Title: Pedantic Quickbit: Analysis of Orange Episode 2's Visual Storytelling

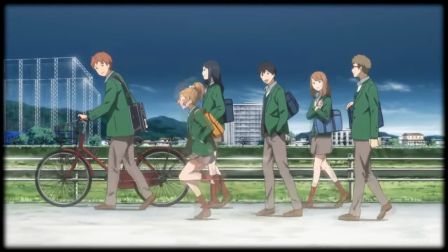[0:00]
Orange was one of the more highly anticipated series going into this season, and on the whole I've enjoyed the first two episodes.
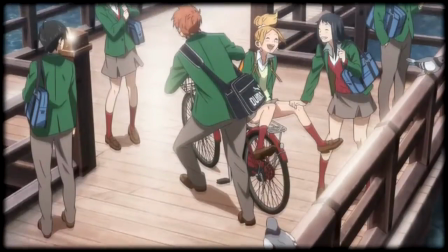[0:06]
While the dialogue has sometimes felt somewhat stilted or unnatural, the overall atmosphere has been very pleasant, with a great soundtrack, appealing visuals, and some interesting directing.
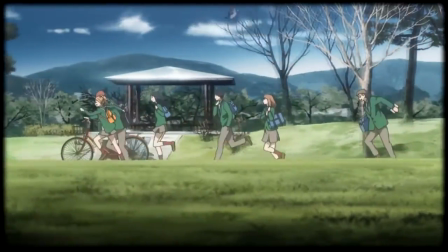[0:15]
That final point also caused me some concern, however, because while episode two had some nice moments,
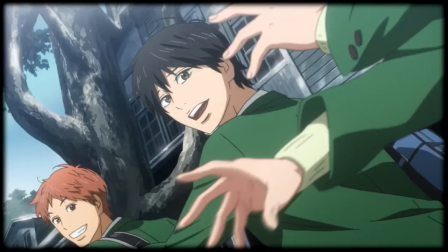[0:21]
there were also a few scenes that I felt were poorly handled, and in such a way that they suggested to me that the series might not be respecting the audience's intelligence that much,
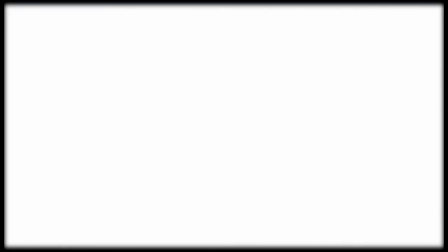[0:29]
which may be a sign of similar direction to come. Let's first discuss a scene that I thought was done very well.
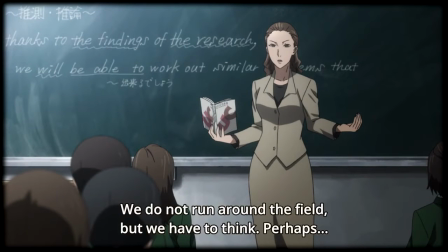[0:35]
As Naho is sitting in class with the bento, waiting for lunch period to arrive, the shots of her teachers are interspersed with a bunch of very quick cuts,
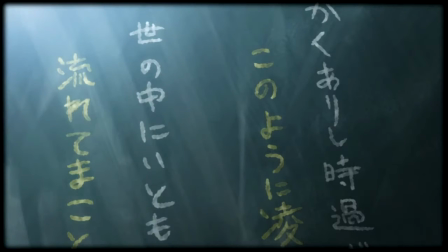[0:43]
flashing images like the bag containing the bento to clue us into what is on her mind.
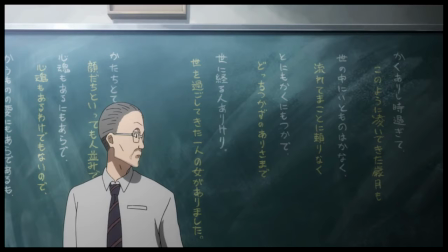[0:47]
A less interestingly directed show would have probably just had her staring at the window until a teacher called her out, and asked her if she had something on her mind,
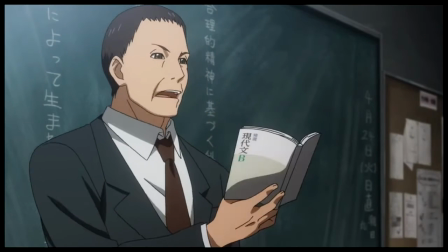[0:54]
but in this scene it is left to us to pick up on the fact that her thoughts are scattered and frantic through the
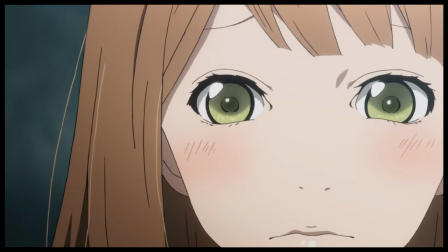[0:59]
visuals alone. This is why a similar scene that was not handled as well frustrated me so much.
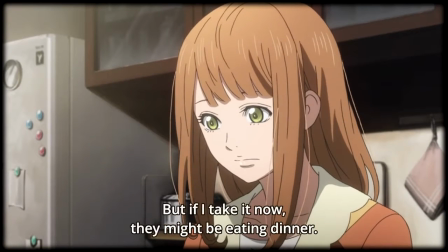[1:05]
The previous night, when Naho is struggling with whether or not to make a bento for kakeru, her mother's thoughts about bringing a pamphlet to a neighborhood group mirror Naho's indecision.
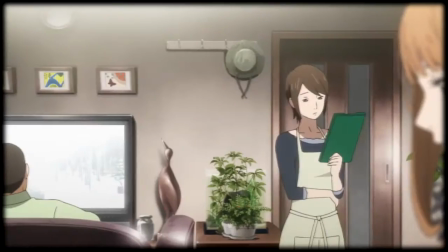[1:13]
We are clued into this fact because everything her mother says is followed up by Naho basically making that same statement as an inner monologue.
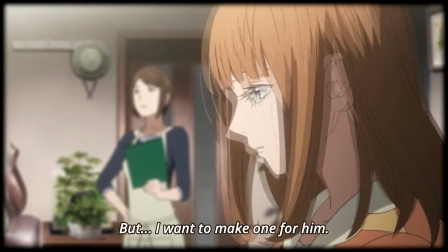[1:20]
It obviously needed to do this once or twice to establish the fact that their thoughts were in sync, but we hear Naho repeat every single statement.
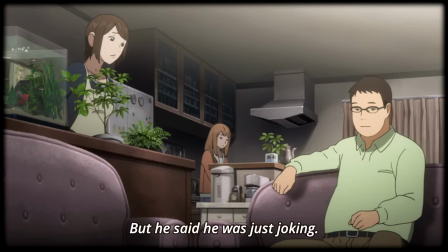[1:27]
When watching it, I thought for certain that for that final line Naho's inner monologue would go silent, and let us fill in the thought ourselves, but nope.
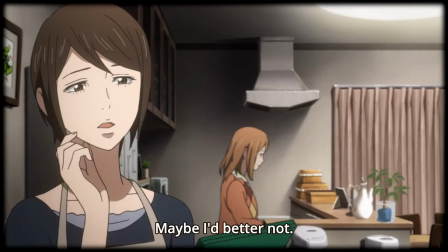[1:35]
We needed to be assured for the sixth time that they were thinking the same thing.
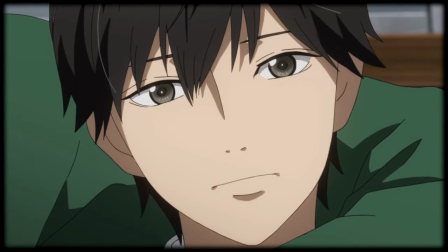[1:38]
A scene that would have felt pretty neat and witty ended up feeling condescending, like the series didn't trust me to get what was going on by the end,
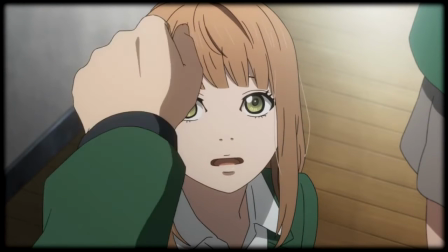[1:45]
especially when doing the scene that way doesn't really have much of a purpose except letting us see what Naho is thinking indirectly,
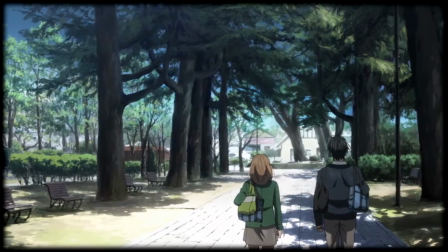[1:52]
to fail to do so by spelling everything out. This same condescension rears its head near the end of the episode as well, during Naho's walk with Kakeru.
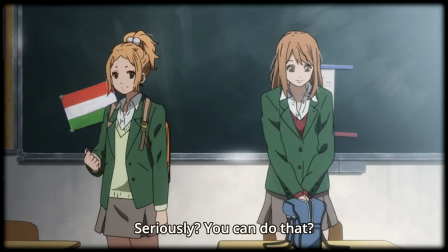[2:00]
All throughout the episode, we are presented with Naho's motherly side, by things like the sewing kit that she is carrying with her,
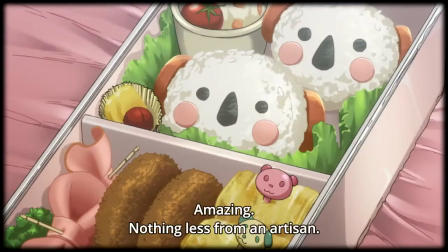[2:06]
and her proficiency with it, her ability and willingness to make awesome bento lunches, and her comment that she does housework for fun.
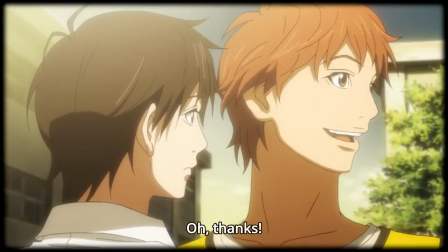[2:12]
This makes the episode's need to explicitly emphasize how motherly she is in its dialogue as well so tedious.
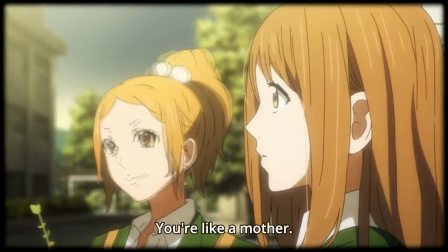[2:18]
The series does a solid job of showing without telling in order to convey this side of her, but then also feels the need to tell us.
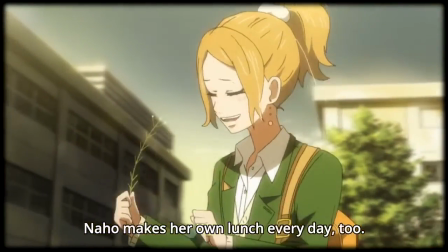[2:25]
The most egregious instance of this is Kakadu's remark about it during that last scene.
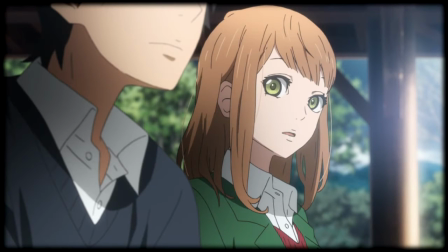[2:29]
When it is revealed that his mother has recently died, and that that is why he doesn't have homemade lunches,
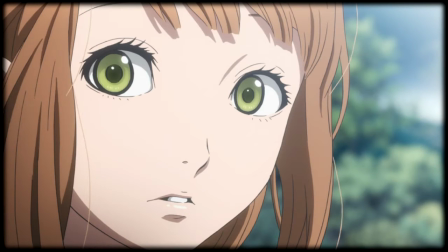[2:35]
I saw the relationship dynamic that was being established, with Naho being some degree of a surrogate mother figure for him.
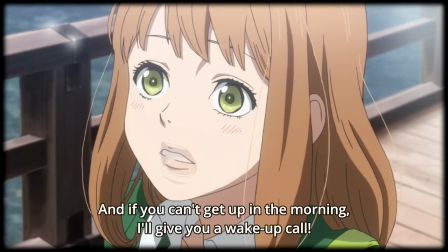[2:41]
When she insists that she'll make bento for him every day, and even give him wake-up calls if he needs them, that belief is confirmed.
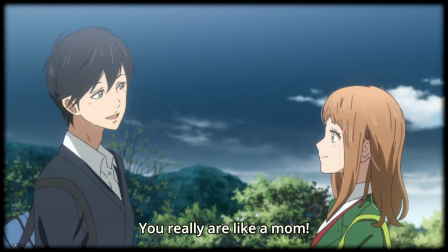[2:47]
Yet once again, Orange needs to confirm it for us by explicitly stating it, with Kakeru telling her that she really is like a mother.
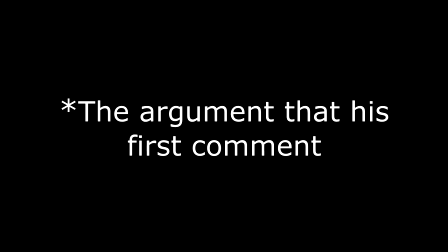[2:54]
You could make the argument that Kakeru's first argument about her motherly nature builds his character by showing that he is now lacking that in his life.
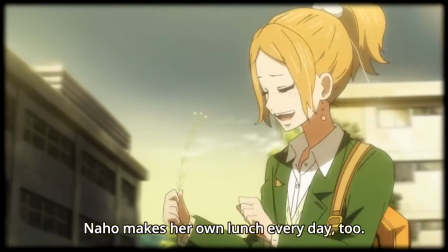[3:00]
But I think it would have been far more rewarding as a viewer to just get his request for lunch,
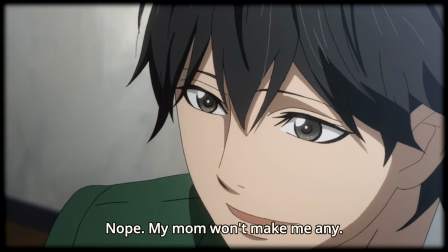[3:05]
which in addition to his comment that his mother won't make lunch for him, suggests some kind of negative home life. and then have it revealed why his relationship with her is subpar.
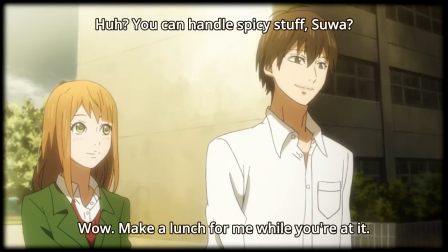[3:13]
That request fulfills the same role as his other comment, without reiterating things we can already observe. And indeed, the request itself is made somewhat redundant by his comment about her motherliness,
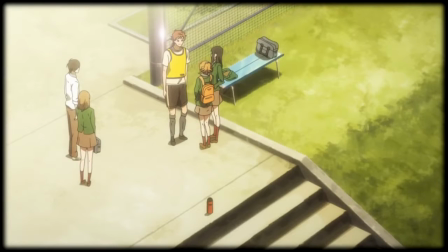[3:23]
serving only to move the plot forward instead of also cluing us into his character like it would have with my proposed change.
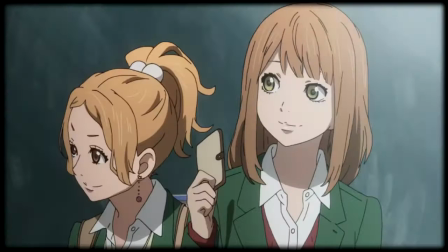[3:30]
What was the point in subtly establishing her motherly nature if it was just going to tell us, at every stage of the episode's progression, exactly how motherly she is?
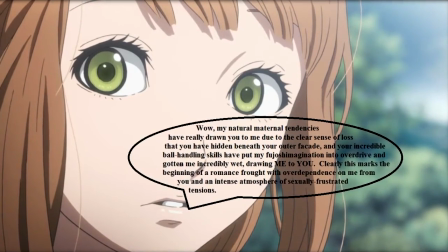[3:39]
Will every development in these characters' relationships be marked by a literal statement of that new interpersonal dynamic?
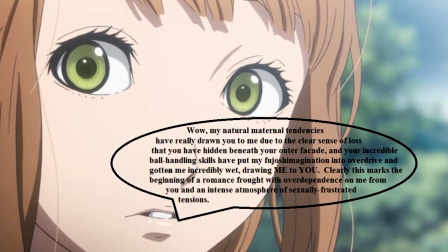[3:45]
Was this script perhaps written to appeal to a blind audience, so that even they could be kept aware of everything that's going on?
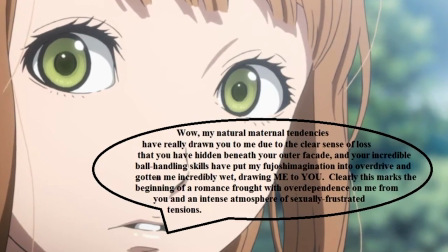[3:52]
These are the questions that Orange Episode 2 has forced me to ask.
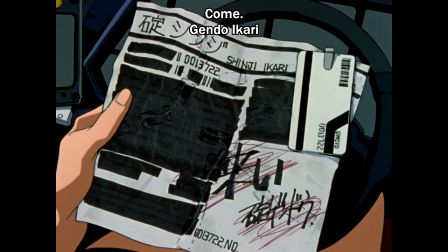[3:56]
I really appreciate it when a series can show me things without having to tell me them, and not a lot of series have the directing prowess to do so.